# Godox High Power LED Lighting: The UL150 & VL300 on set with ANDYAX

We just finished shooting a fantasy film in Norway, and lighting was one of the key aspects to create the cinematic look that we wanted.
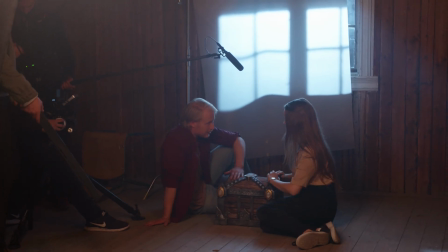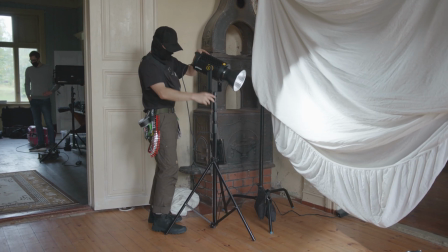16s
For the project, we used lamps from Godox, particularly the UL150 and the VL300. The film required many different scenes with different looks, and this really made use of the versatility of the lamps. The UL150 was especially important for us when shooting inside.
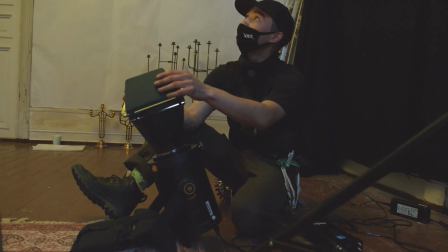42s
This light is ultra quiet thanks to its fanless design. This is important when the microphones are close to the lamps.
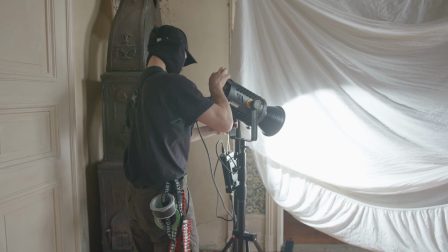49s
Yet even without fans, the light is powerful enough to brighten up big rooms.
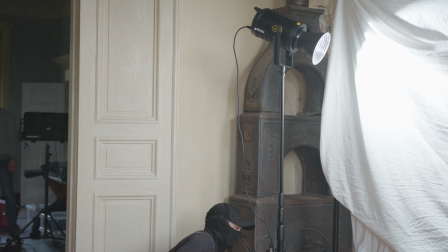57s
The UL150 has a CRI rating of 96 and a TLC rating of 97, giving it very accurate colors.
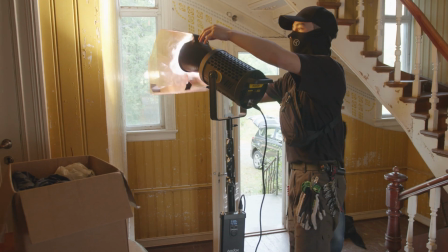65s
It gives you great control when dimming from 0 to 100%, adjusted via the controller box or even wirelessly with a remote.
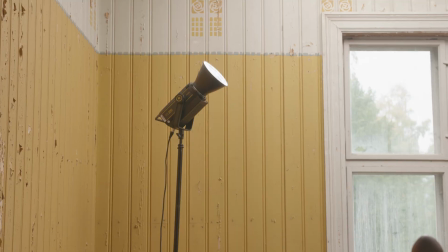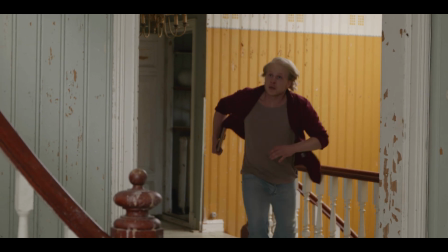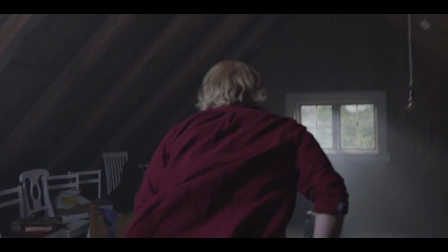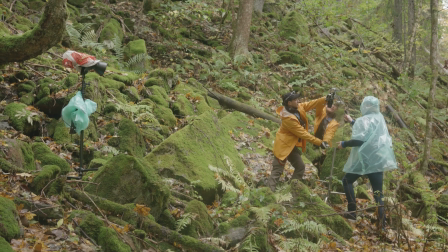91s
We used the VL300 when we needed a bit more luminance, particularly outdoors.
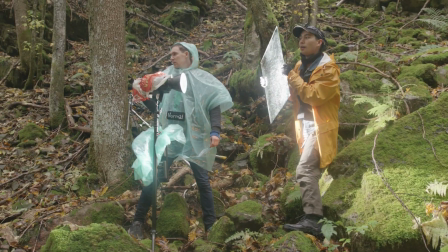99s
At 300 watts, this was what we needed to lighten up many of the scenes in the forest.
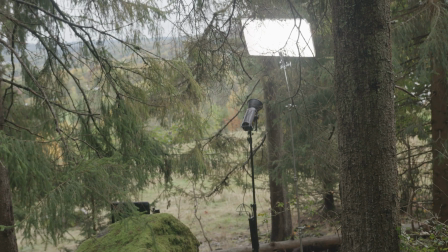103s
Most of the time we used a generator, so we could power the lights of normal DC power.
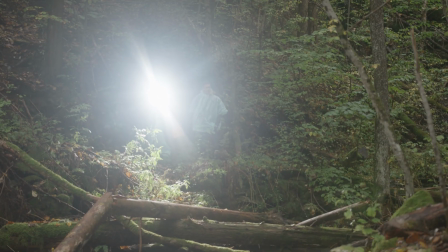109s
However, there were a couple of times when we couldn't bring a generator, so we used the option to power it through V-mount batteries, which was really convenient.
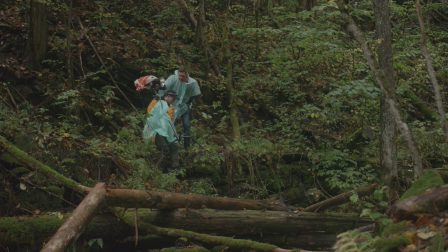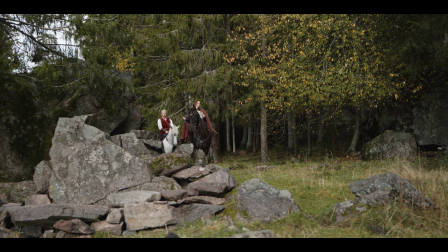124s
As with the UL150, the VL300 has a CRI rating of 96 and a TLCI rating of 97,
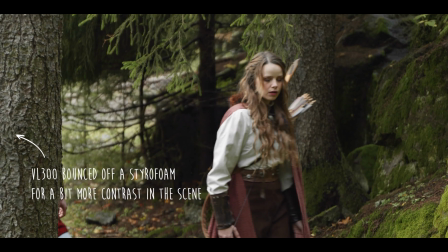131s
so we didn't have to worry about the colors being off.
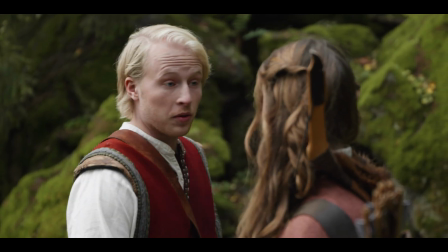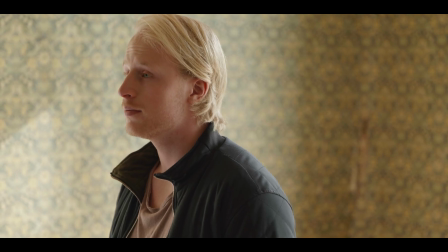142s
For the first indoor scenes, we wanted to create a soft light across the board. This is why we used a lot of white sheets.
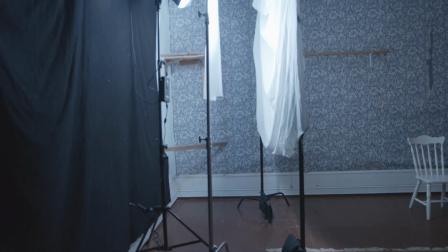151s
By aiming bright lights on these sheets, you get an even and big light source for a soft look.
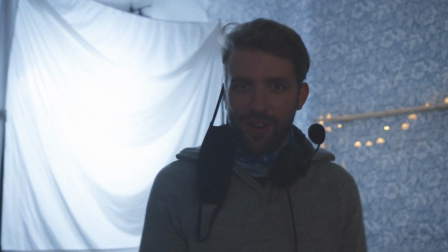157s
Okay, so we are at the party scene, and as you can see, Emil is ready to party.
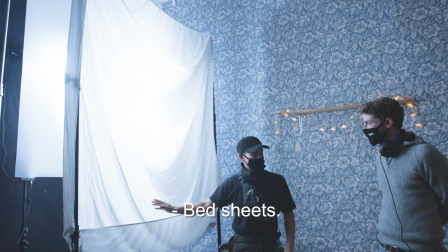164s
Bed sheets, this works really well because it has texture to it. Texture, so, yes, of course.
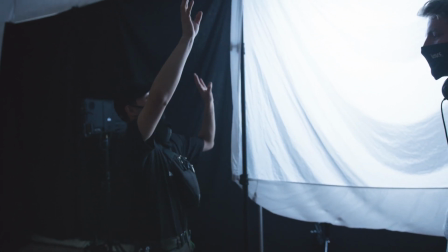170s
Yeah. Exactly. So, and it also blends all the light very evenly throughout the room.
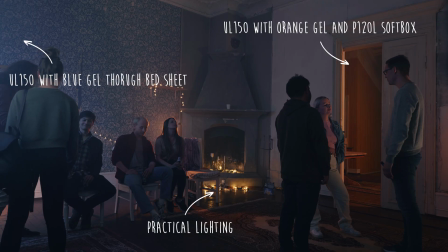176s
So if you just have one source like this,
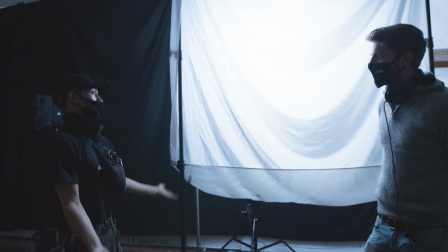178s
it's quite easy to get like the general exposure up in the room just by using one sheet.
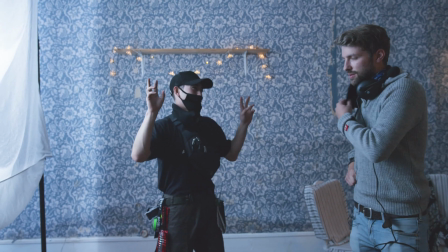185s
Yeah. This is supposed to be cold, like the moon, and then I'll try to balance that out on the left hand side.
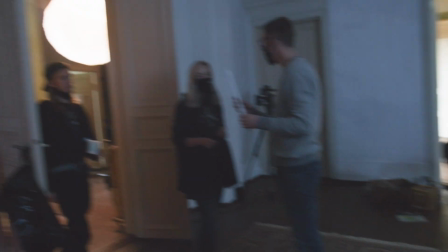193s
Heavily CTO, so it would be a kick. And we talked about,
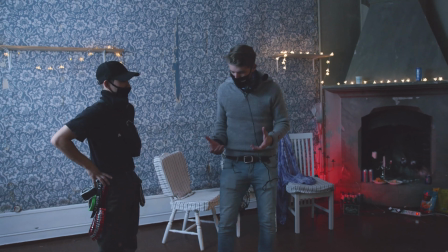197s
having this guy sitting here, being a little bit pointed towards the blue moonlight, so maybe a bit cold.
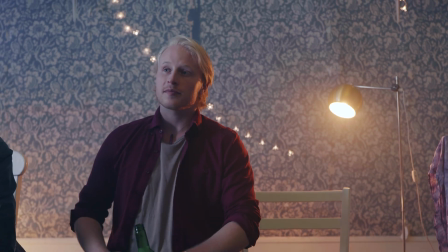203s
And when the girl comes in, the woman that he really loves, it turns against the warm light.
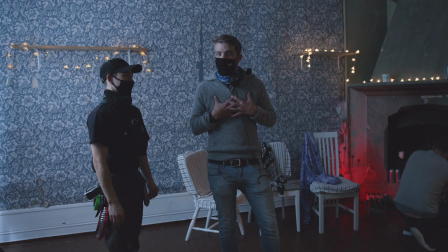209s
Exactly. So just give a little bit feeling of, oh my God, my heart is warming now. We also use Godox softboxes to create the soft light, but with a bit more edge than the big sheets.
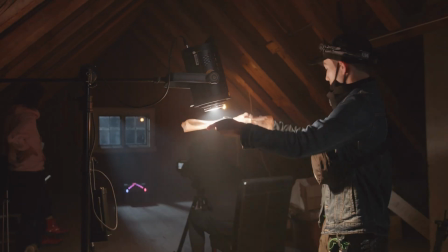224s
Both of the lights are daylight colored with a temperature of 5600 Kelvin.
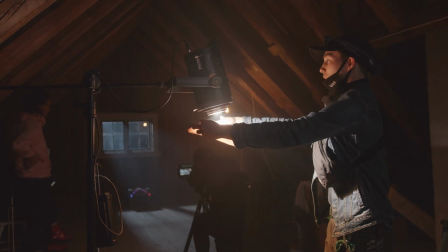229s
If we needed to warm up the light, we put on an orange gel.
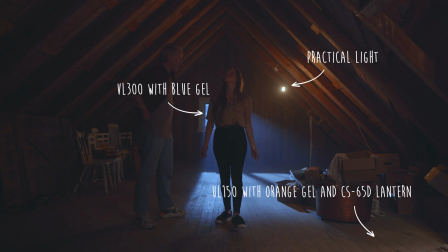233s
For example, in this attic scene, we had a cold light from the VL300 shining through the window, illustrating a cold moonlight.
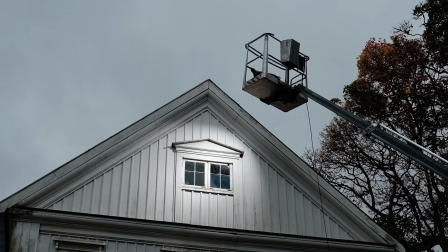241s
To get it this high up, we had to use a lift. And to add some atmosphere in the room, we used a hazer.